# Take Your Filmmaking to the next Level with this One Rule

How's it going everyone? My name is Jermaine Grant and I've just made over 10 short films. My latest one is a short horror film.
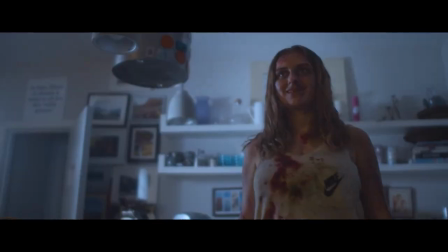Click the link in the description below to check it out and let me know what you think. I'm very open to constructive criticism. Moving on. So what is the rule of thirds? Personally, I wouldn't call it a rule. I'll call it more of a guideline. Now we can't really talk about the rule of thirds unless we talk about composition or the compositional techniques that you can use to enhance your film.
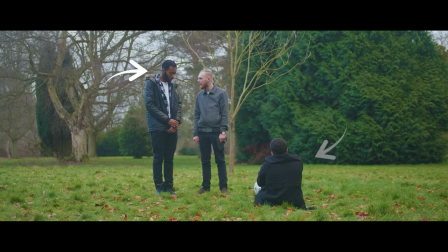Composition is how all the elements, objects are arranged or placed within the frame.
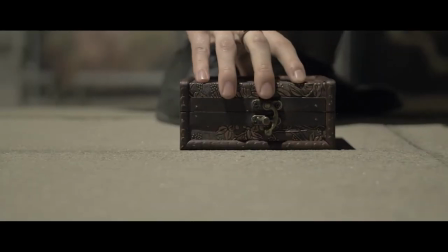By elements, I mean actors, props, locations, tables, chairs, etc. As a filmmaker you need to understand and know these compositional techniques and where to place elements in your frame to create visually pleasing, interesting and powerful images and of course to know them, to master them well enough so you can break them in the future.
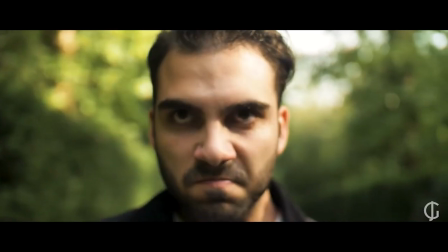And one of those rules, techniques or guidelines is the rule of thirds. Now I've used this rule religiously on all of my most recent films.
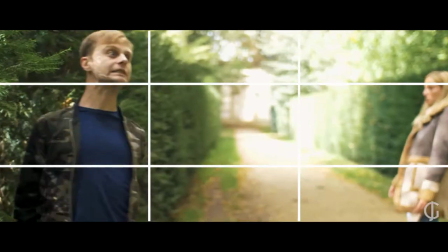It is the most or one of the most fundamental compositional techniques and it's so easy to learn. Use this technique or this guideline to make more dynamic and compelling images. The rule of thirds is dividing the frame into three parts horizontally and vertically. These lines create intersections or control points.
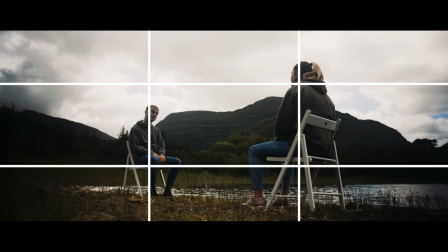Put your main actors, objects or subjects along these lines or at a point where these lines cross to create a more naturally pleasing image to the eye. The rule of thirds is a way to use negative space and to creatively show importance of subjects in the background or foreground most cameras viewfinders monitors have this function built-in just enable the grid function but here are a couple examples when shooting a close-up or one shot of a character we
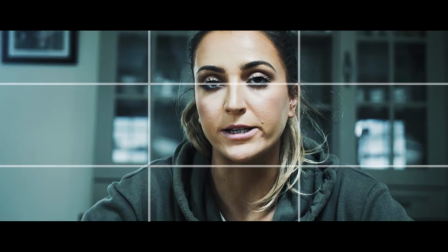are almost always drawn to the eyes so make sure to keep the eyes on one of the horizontal lines even if the subject isn't on any of the
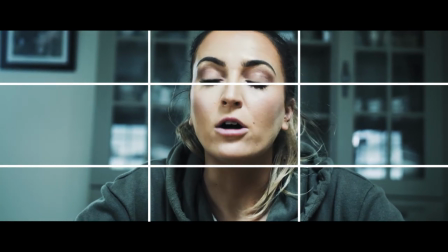crossing points having the eye line off center will still create a naturally pleasing or unpleasing if you want it to image you can lead your audience by having an actor on screen looking at or interacting with an element off screen just as long as you frame the actor correctly and leave enough space to where the
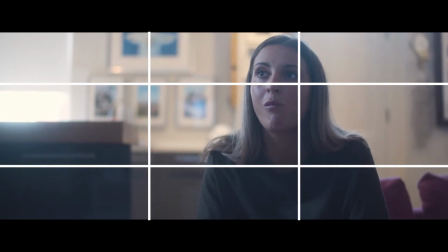actors looking our minds can automatically figure out the actors interacting with someone something or an element of frame you can attract the views attention and create a more dynamic frame by placing key elements characters or objects at the point where the lines intersect if you're shooting a moving object or actor make sure to line them up correctly so that they have more space to move into so if your actor is moving to the right
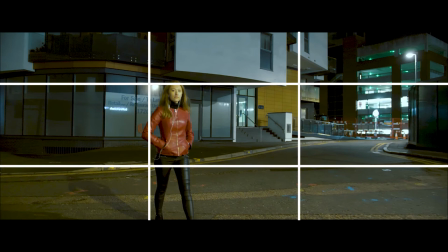generally place them in the area of the grid to the left so that they have more space to move into. This will make it feel more natural to the audience but again if you want to make the audience feel uncomfortable then you can just shoot it the other way. You can give less space to where the actors move into by literally just moving the actor or the camera and lining up the actor to all the grids on the right.
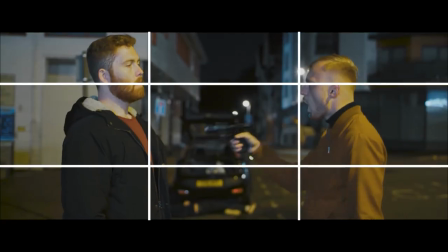If you're shooting a wide shot of two characters then line them both up at the crossing points or in that general area.
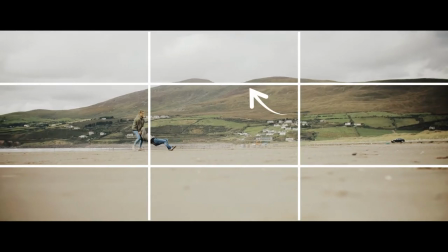If you're shooting an establishing shot then line up the horizon on one of the horizontal lines in filmmaking to create a dynamic interesting frame to keep the viewer
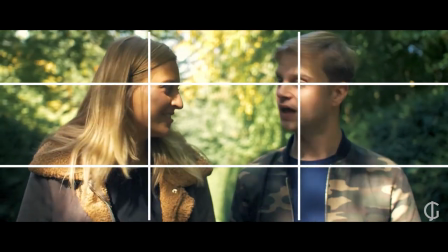interested there's a lot of movement either by the characters actors or the camera use the rule of thirds in these circumstances as a general guideline
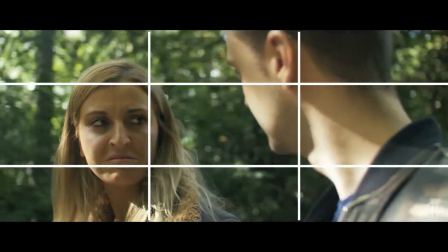or keep your most important subjects elements or objects in and around where the lines
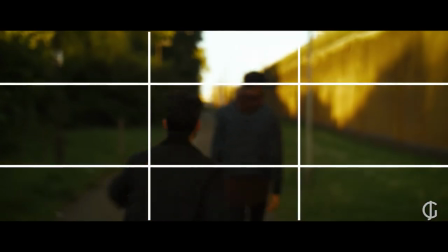intersect to visually enhance the image at the end of the day the main goal of composition is to control the audience's attention and focus and there are many many techniques that you can use to do this and the rule of thirds is just one of them and with like all rules they can be broken. I hope you enjoyed this quick video subscribe if you like what I'm doing on this channel my name is Jermaine Grant and I'll see you again too